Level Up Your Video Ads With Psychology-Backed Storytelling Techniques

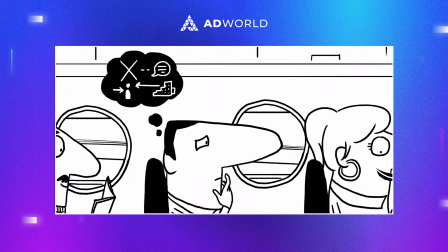4:12 And for many of us, when we're thinking hard or explaining something complicated,
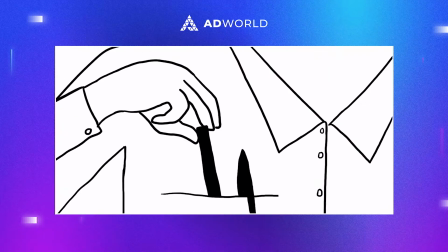4:18 it feels natural to grab a pencil and express our own ideas in a visual way.
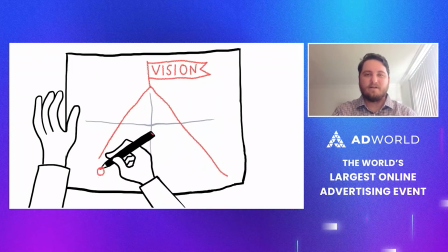4:24 All right. So with that video, right off the bat, we're connected with that character, right?
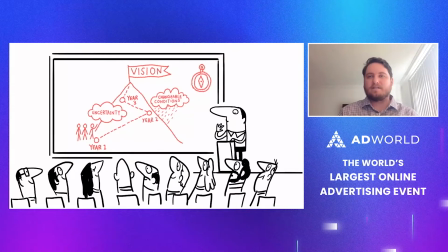4:30 We're experiencing cognitive empathy, where we have been in that place where we need to explain a difficult concept, right?
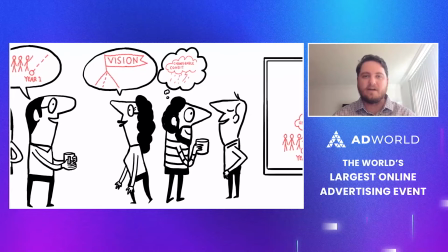4:39 And so we're already engaged with this video, and we're starting our journey, our story with them.
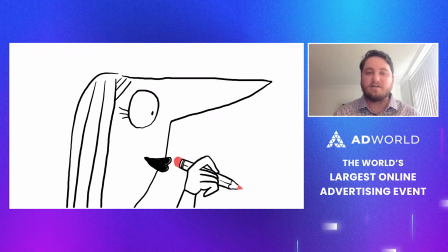4:46 Another favorite thing about this video, wonderful animations.
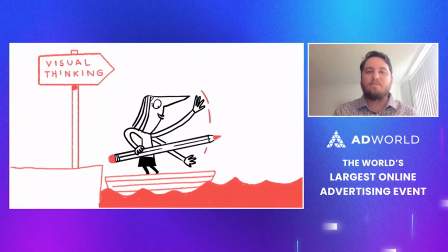4:51 They did a great job, but it's really how it presents visual thinking as an active process.
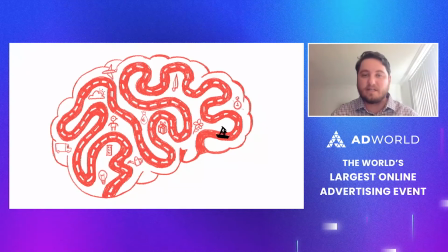4:57 So it's appealing to and thinking with our senses. and in this case, sight, is highly effective.
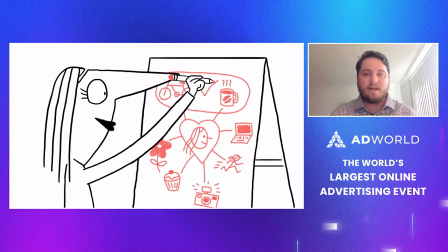5:05 It's not only effective way to communicate, but it's also a powerful tool for active sense making.
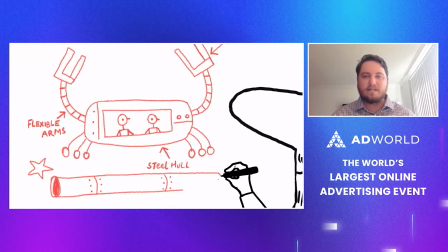5:13 And when we use pictures and video and not just flat language to illustrate a concept, we develop an enriched understanding of those ideas.
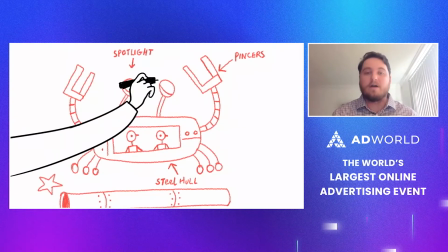5:22 And the same goes for our audiences.
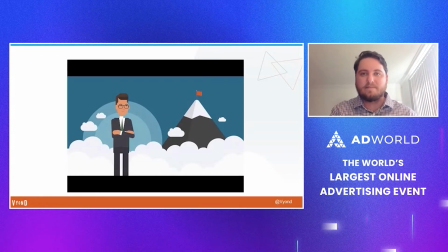5:26 All right, so we have taken some of those ideas and concepts and applied them to a lot of the videos we create here at Vyond. And here's another ad that we have.
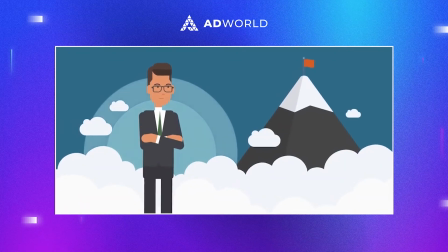5:36 Everyone wants to make an impact, a serious, lasting impact which shakes the ground beneath our feet,
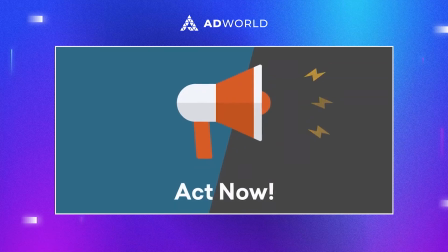5:43 an impact which cuts through the mix, grabs people's attention, holds that attention, and then informs, educates, motivates,
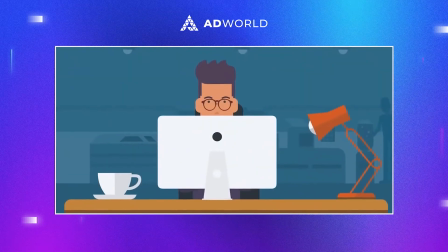5:51 and converts. To make this impact, today's business professionals reach for PowerPoint.
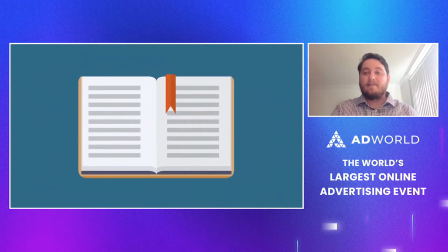5:58 All right, so that video right there, it did go a little bit longer than a minute, I will admit that.
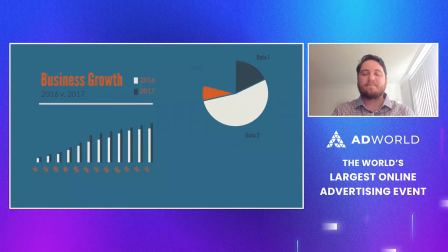6:05 But however, we're still seeing a lot of success with it. I think right off the bat, you see the character and you're connected with them,
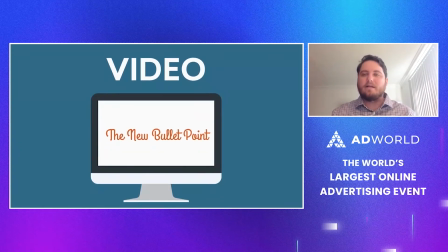6:14 and it helps having the narrator there explain everybody's trying to make an impact, and we can relate to that,
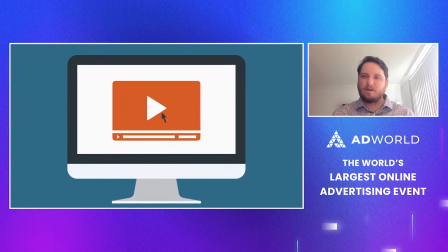6:20 right? And we see that character and he's looking at the top of the mountain with the flag, and we want to reach the top of the mountain and plant that flag there and make an impact.
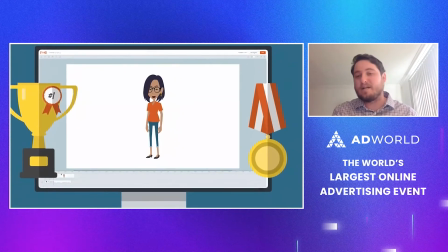6:29 So we got them hooked at the beginning, right? And then, not to mention the narrator tone, is kind of like that movie trailer.
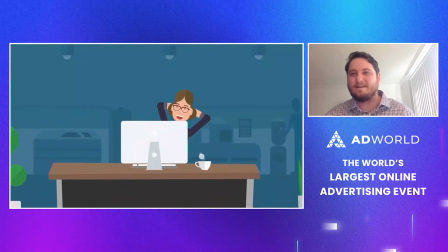6:37 So, it's adding a little bit of excitement and suspense in there too, which we think is helpful.
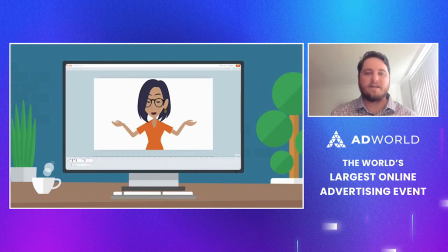6:43 After that, the narrator in our ad said, you don't have to be an expert to make video, with this lady on the screen here. And the listener was immediately centered as our protagonist. So we've hooked them in the beginning with,
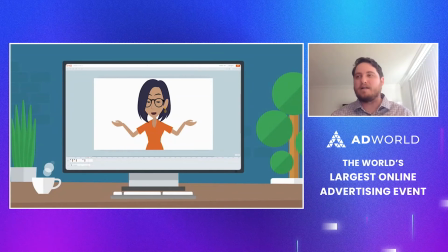6:59 video can make that impact, but now I'm not an expert, but I want to be able to make video as well. So now it's really relating to me.
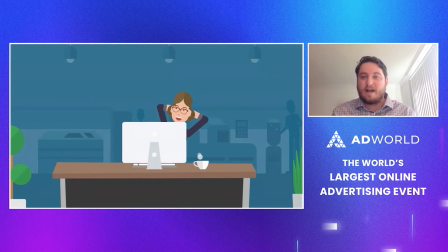7:13 And just as quickly, the camera moved to a happy Vyond customer enjoying the video creation process. And we as listeners identified with them through cognitive empathy,
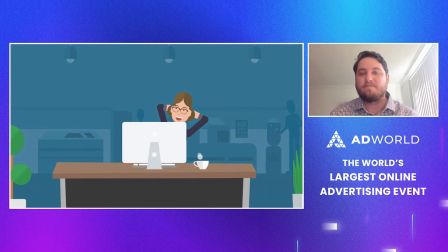7:26 identifying their joy and experiencing, if only conceptually, how we might ourselves feel by using Vyond.